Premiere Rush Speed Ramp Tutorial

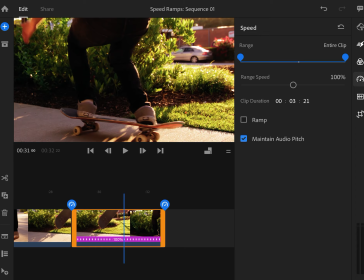4:06 I think I'll just use that on the last portion of the clip as well, just to unify things in that way, or get roughly in the same position. 530-ish. Good enough.
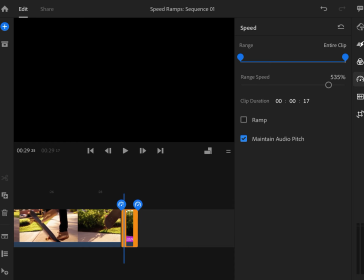4:21 Cool.
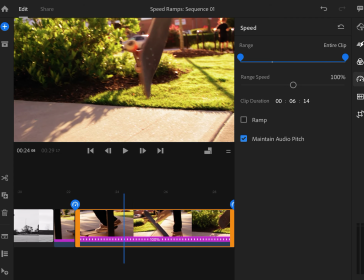4:23 Then the clip itself is, the trick itself is already slow motion, because that's what the original clip was.
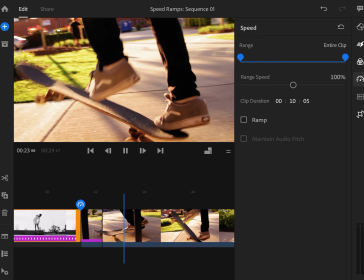4:31 So let's see if the effect is kind of what we want here. Yeah, that's pretty good speed for the trick, I'd say.
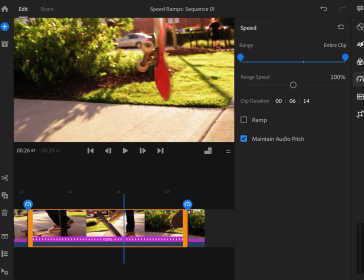4:41 I might go a little bit slower even than that. So I might bring it down to 74%.
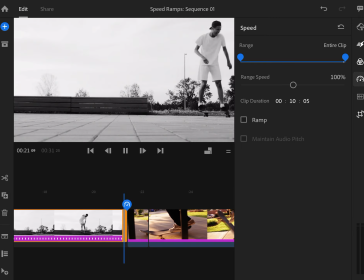4:49 Let's see how that looks. Yeah, I like that.
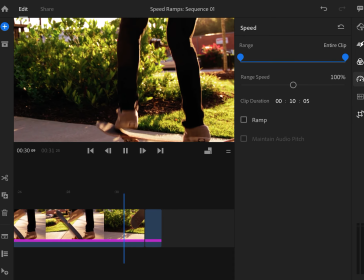4:59 and then speed back up when we land, and off we go.
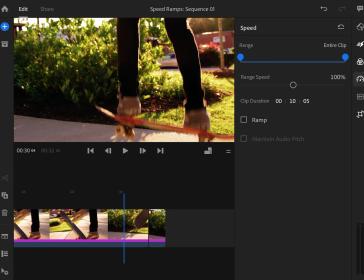5:03 So the idea of a speed ramp now is the other concept we're practicing here.
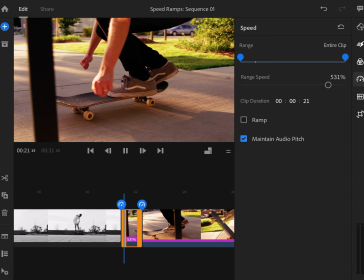5:08 The transitions between these different speeds right now is very harsh. Fast to slow to fast again.
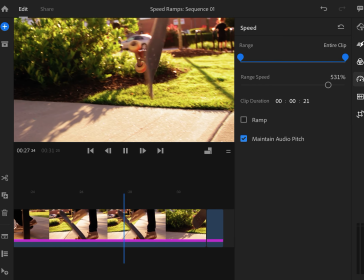5:16 It kind of feels like you get some whiplash almost when you're making these transitions.
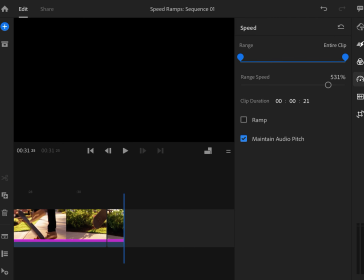5:22 It just feels very unnatural.
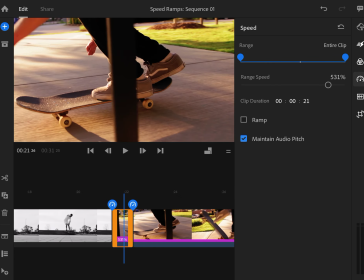5:25 So we're going to use the speed ramp feature to ease the transition from one speed to the next. So I'm going to start with this first section of this clip and click the ramp check mark here.
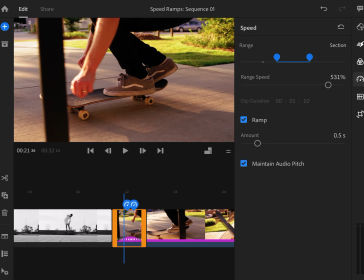5:40 And this took me a while to kind of understand what was even happening here, but when you click on ramp,
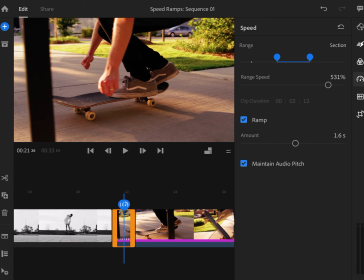5:51 you can change the amount of time that the transition happens from one speed to the next. And you can do that over a small amount of time or a long amount of time.
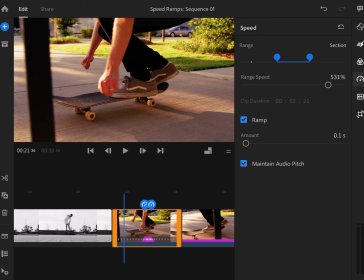6:06 It just depends on what you need for your clip. So I'm going to take a look at what happens if I do my smallest increment for my speed ramp here, where it's going to speed up and then go back. So you can kind of see visually what's happening in your clip here.
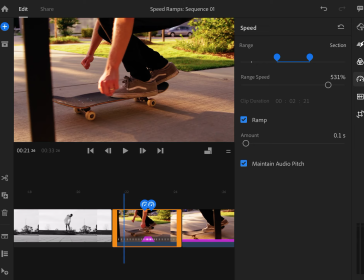6:21 There's a little pink kind of graph, I guess it would be labeled, where it's got this hill shape right now,
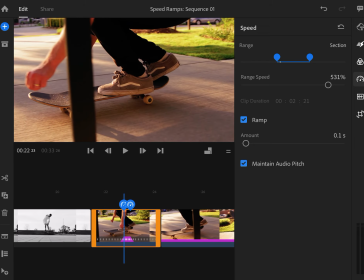6:28 showing me that my speed change will only be applied in this little section here,
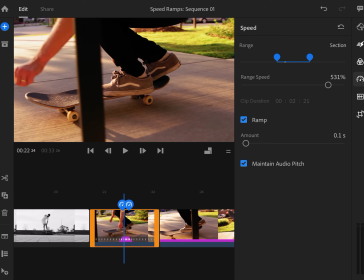6:33 which isn't really what I want, actually. So I want to change the range, it's called, of my speed ramp.
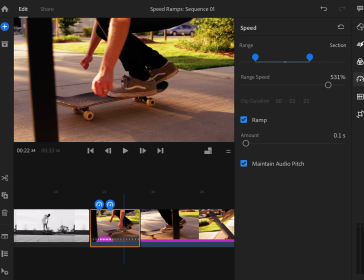6:41 So that's these two blue sliders up at the top here.
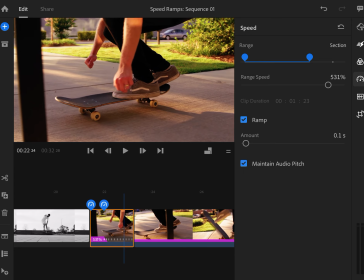6:44 So the range that I want to change the speed is most of the clip
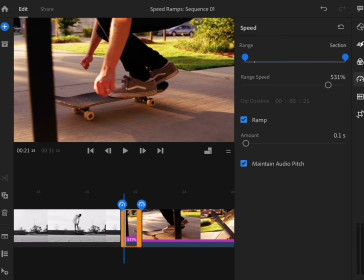6:52 and all the way to the end of the clip. I want it to ramp up in speed. So I'm leaving a little bit. Actually, I'll just get the full range here, the whole section. And the ramp itself, I zoom in here a little more.
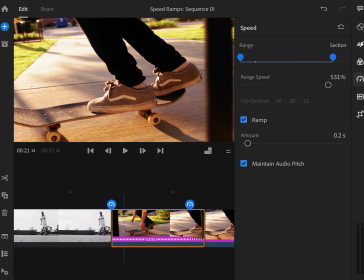7:10 The ramp itself won't be applied unless I take a little edge off of this section here at the end.
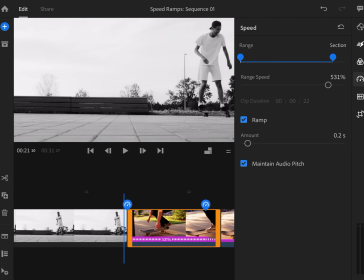7:20 So let's see what I've done here.
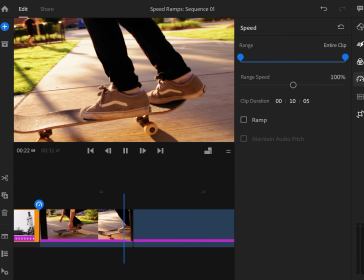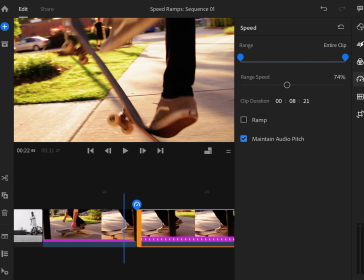7:28 So that's a much smoother transition now, if you noticed.
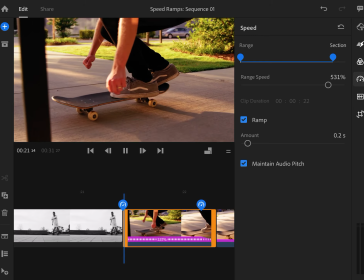7:31 It went fast to slow, but it wasn't quite so jarring.
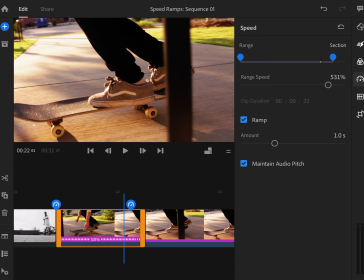7:37 And if I wanted to stretch that out even more, I could change the duration here, make it a longer duration,
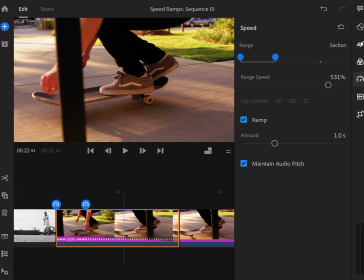7:43 and then maybe stretch that transition out for more of the clip using that range at the top.
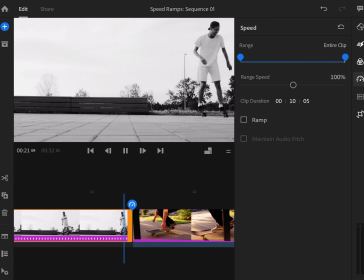7:50 So let's see how that looks now.
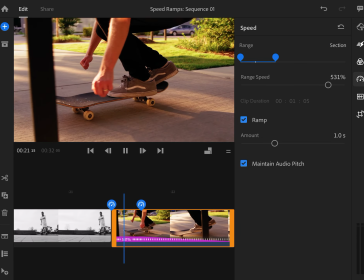7:56 That looked a little strange. I don't know if that was just the delay on my iPad.
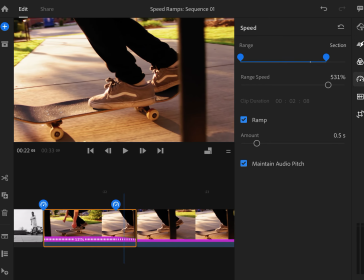8:04 But I'm going to do less of an amount. I think use more of the range. That gave me a better look at it.
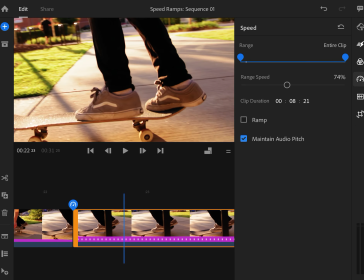8:10 So it just takes some experimenting for sure. The next section is my slow motion section.